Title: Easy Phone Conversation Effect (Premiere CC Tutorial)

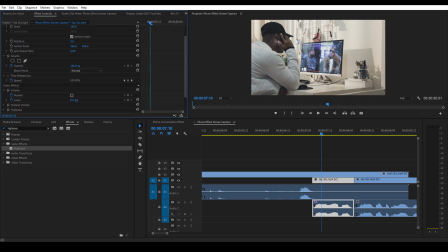244s
Now this is where you can tweak it to make it sound like how you want it to sound. Now right now we have the high pass filter at 1495 hertz, but I think it actually sounds pretty good.
Yo, where you at?
It sounds like a phone.
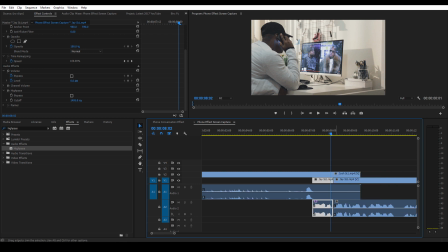256s
It's good to me at the moment. So we're just gonna use that. Again, you could tweak that number to get it to sound more of like a walkie-talkie, no bass, coming through the phone effect, or you can play with it and get what you want, or you can just stick with the number that's actually by default. I'm sticking with the default number for the sake of this tutorial. Now, he continues to talk.
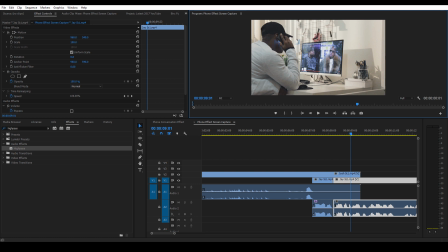275s Been on here for like 15.
And where he says 15, I kind of wanted to cut right there. So I'm gonna cut where he says that, where he says 15 in the middle of it.
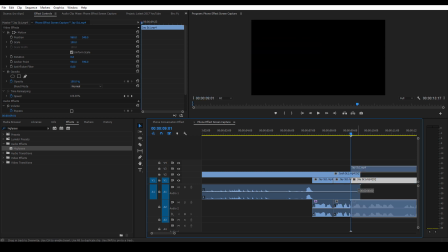283s
So it, when it switches back, it switches while he's talking.
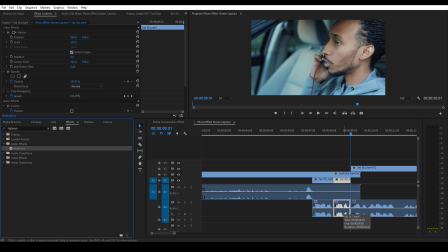286s
So to the viewer, it's gonna sound as if this phone really did switch over to the next scene and it's coming through the phone and it's him continuing the conversation. Yo,
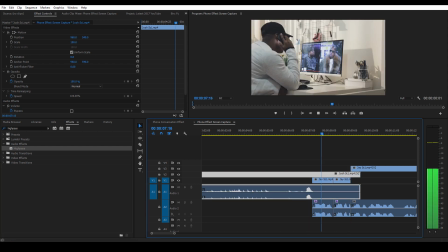294s
where you at, bro? minutes. Like, So now when we play it back. Been on here for like 15 It sounds perfect.
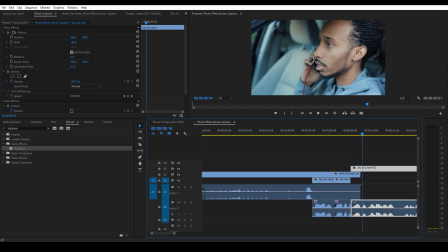300s
It sounds like it went from the phone to him now on the scene. But what we could do to even make this sound better is add constant power in our audio effects in between that little switch part. So that way it's somewhat smoother of a transition and it's not so harsh where
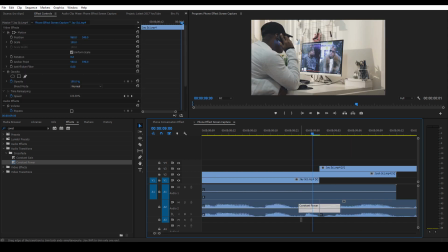316s
you might hear maybe a click or a sound or just a difference in the atmospheres that they're at for the audio. So when we play it back now.
Where you at, bro? Been on here for like 15 minutes. Like, you gotta go.
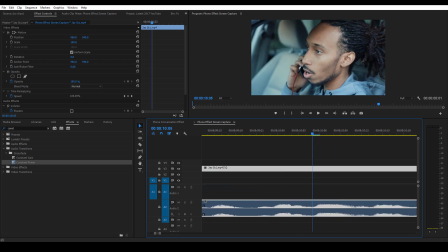327s
I like how that looks. I like how that sounds. And we have our final video, which looks like this.
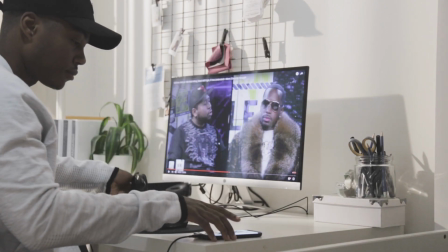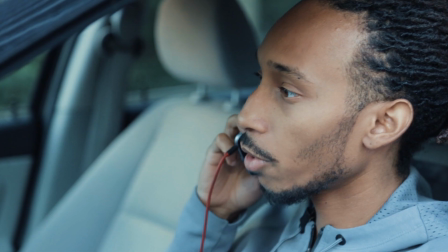338s Hello? Yo, where you at, bro? Been on here for like 15 minutes. Like, we gotta go. We gotta go.
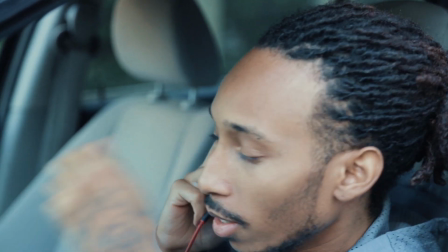343s Keep on taking forever, man.
And that's it. And this effect can be used widely. You can make it a phone conversation. You can make it walkie-talkies. There's a bunch of things you guys can do with it. So have fun with it. Use your creative mind. Think of what you can do and actually create something dope with this. And trust me, it will take your short films, skits, and videos to the next level by this little small effect. It might not seem like it's huge, but when you're in the edit and you see it, you're gonna be like, oh, shoot, next level. You're welcome. All right, guys, that's it for today. If you got any other questions, you can hit me up on Twitter at Customatic or DM me on Instagram at Customatic or leave a comment below. I gotta go. I'm actually gonna be shooting some stuff today, which is actually pretty dope. I'm gonna be the talent today. Like, I'm gonna be in front of the camera. Cheers. I'll show you guys that later. Peace.